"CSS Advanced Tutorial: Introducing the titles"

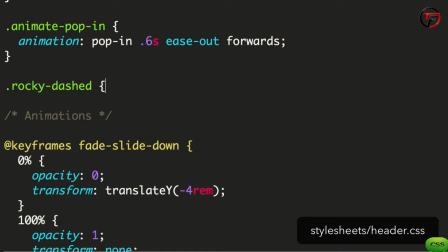We have the Rocky dashed item, the header title, the header subtitle, and lastly the header button.
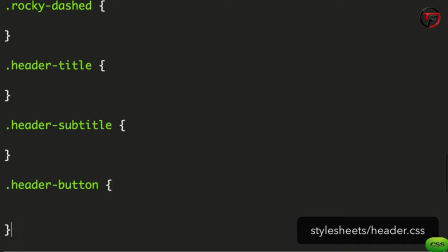These 4 elements will need to appear one at a time. Thankfully, we don't need to put the entire animation property for each one, as these elements already have the animate pop-in class. We'll just specify a delay for each one. Since the background animation takes about a second to get going,
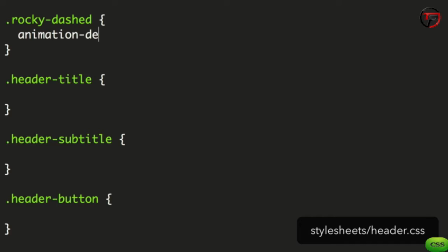let's start these off with a delay of 1 second and increase it for each element.
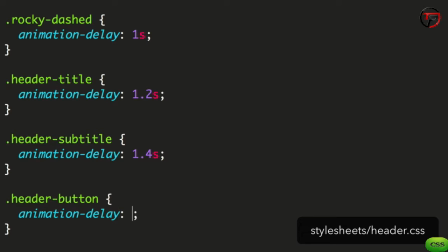We'll also need to set these elements to be invisible on load. To avoid the flash where they're visible, then they animate in after a delay. Set the opacity on the animate pop in element.
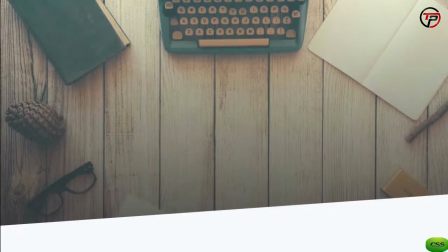So let's see the result. We've added a delay that starts at 1 second, then each item waits a further 0.2 seconds before starting.
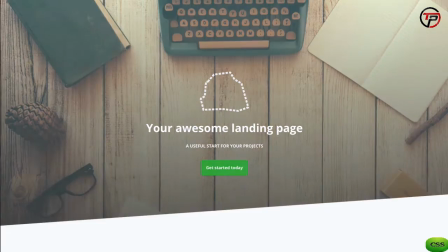When we look at the result, we see the animations staggered.
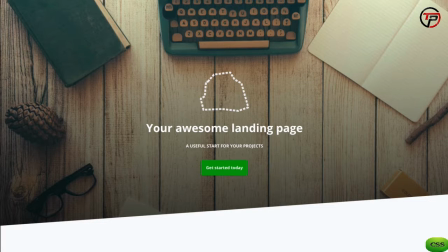Now, it might just be my opinion here, but I reckon these seem to be appearing just a little bit late.
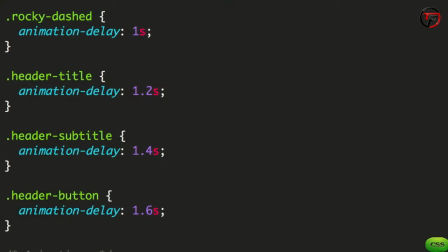Let's go back through and change the numbers so they start at 0.6 seconds instead. On second thoughts, let's make that last item, the header button, appear a little more closely with just a 0.1 second gap.
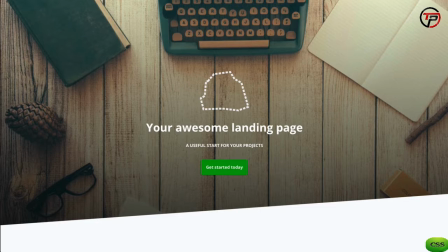That's better. It's a good idea to take time to tweak things like animation delays and timing functions by eye. Sometimes an animation won't feel right, and it might just be a question of messing around with the timings until it all works together.
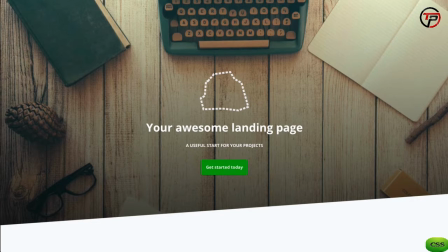So, now we have a staggered animation. It's looking pretty good, but the way the animation ends feels a little flat.
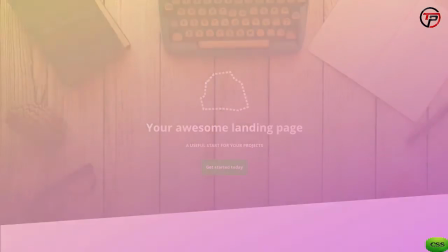Let's see if we can bring some life to this little animation with a more bouncy timing function.
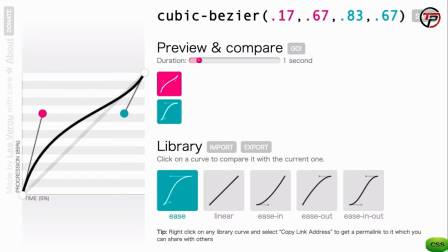It's time to replace that old ease out timing function with something more interesting.
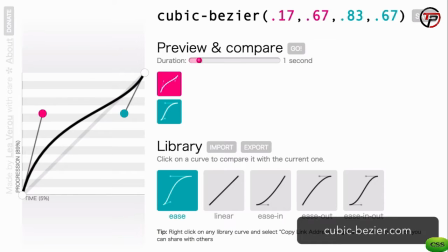Over on cubicbezier.com, we'll create a curve that starts fast but then shoots right past the top and settles back to the finishing point. Place the first point on the left axis near the top to give it that fast start, then the second point above the top line.
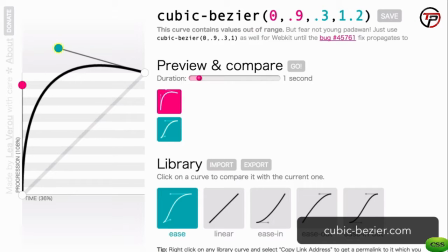The resulting curve should be a long, steep arc that tapers back at the end.
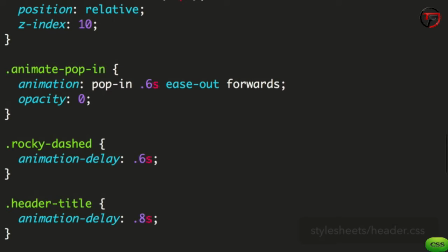Taking the coordinates and putting them into our animation property now looks like this. We have a cubic Bezier with coordinates 0, 0.9, 0.3 and 1.2.
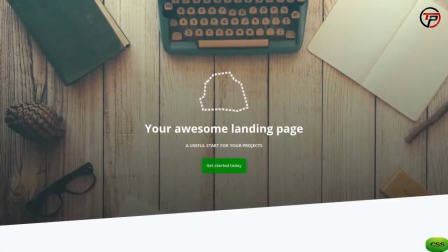Let's see how that looks. It's starting to look a lot better now.
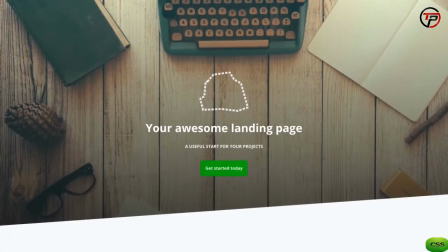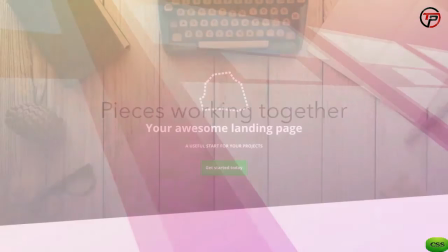The purpose of this choreography is to not only look cool, but to draw attention to what we want our visitors to see.
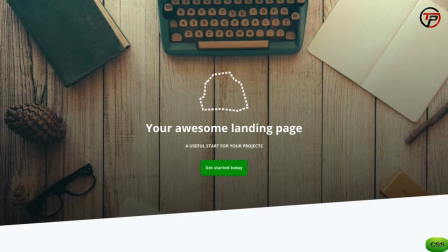In this case, it's straightforward. We want people to see the title, and then they have their attention drawn to the big call to action button in the middle. There's a second goal here though, and that's to let people know that there's more content further down the page.
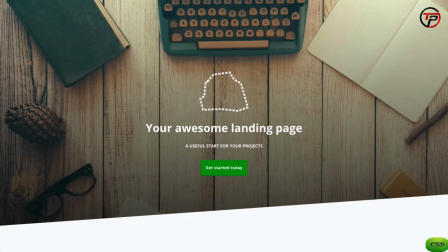We're going to help draw attention to that using a chevron at the bottom of the page, but we can add a subtle animation to the header also. Let's try our hand at a rotate transform by animating that big white wedge at the bottom of the screen.
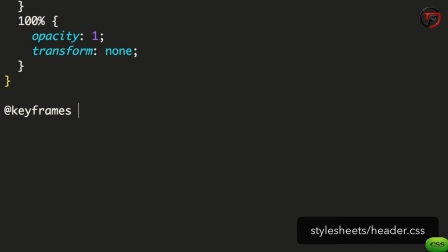As before, we'll create the keyframes for this new animation. We begin with the keyframes, the title, rotate up, and inside 100%, and a transform with rotate Z -4 degrees.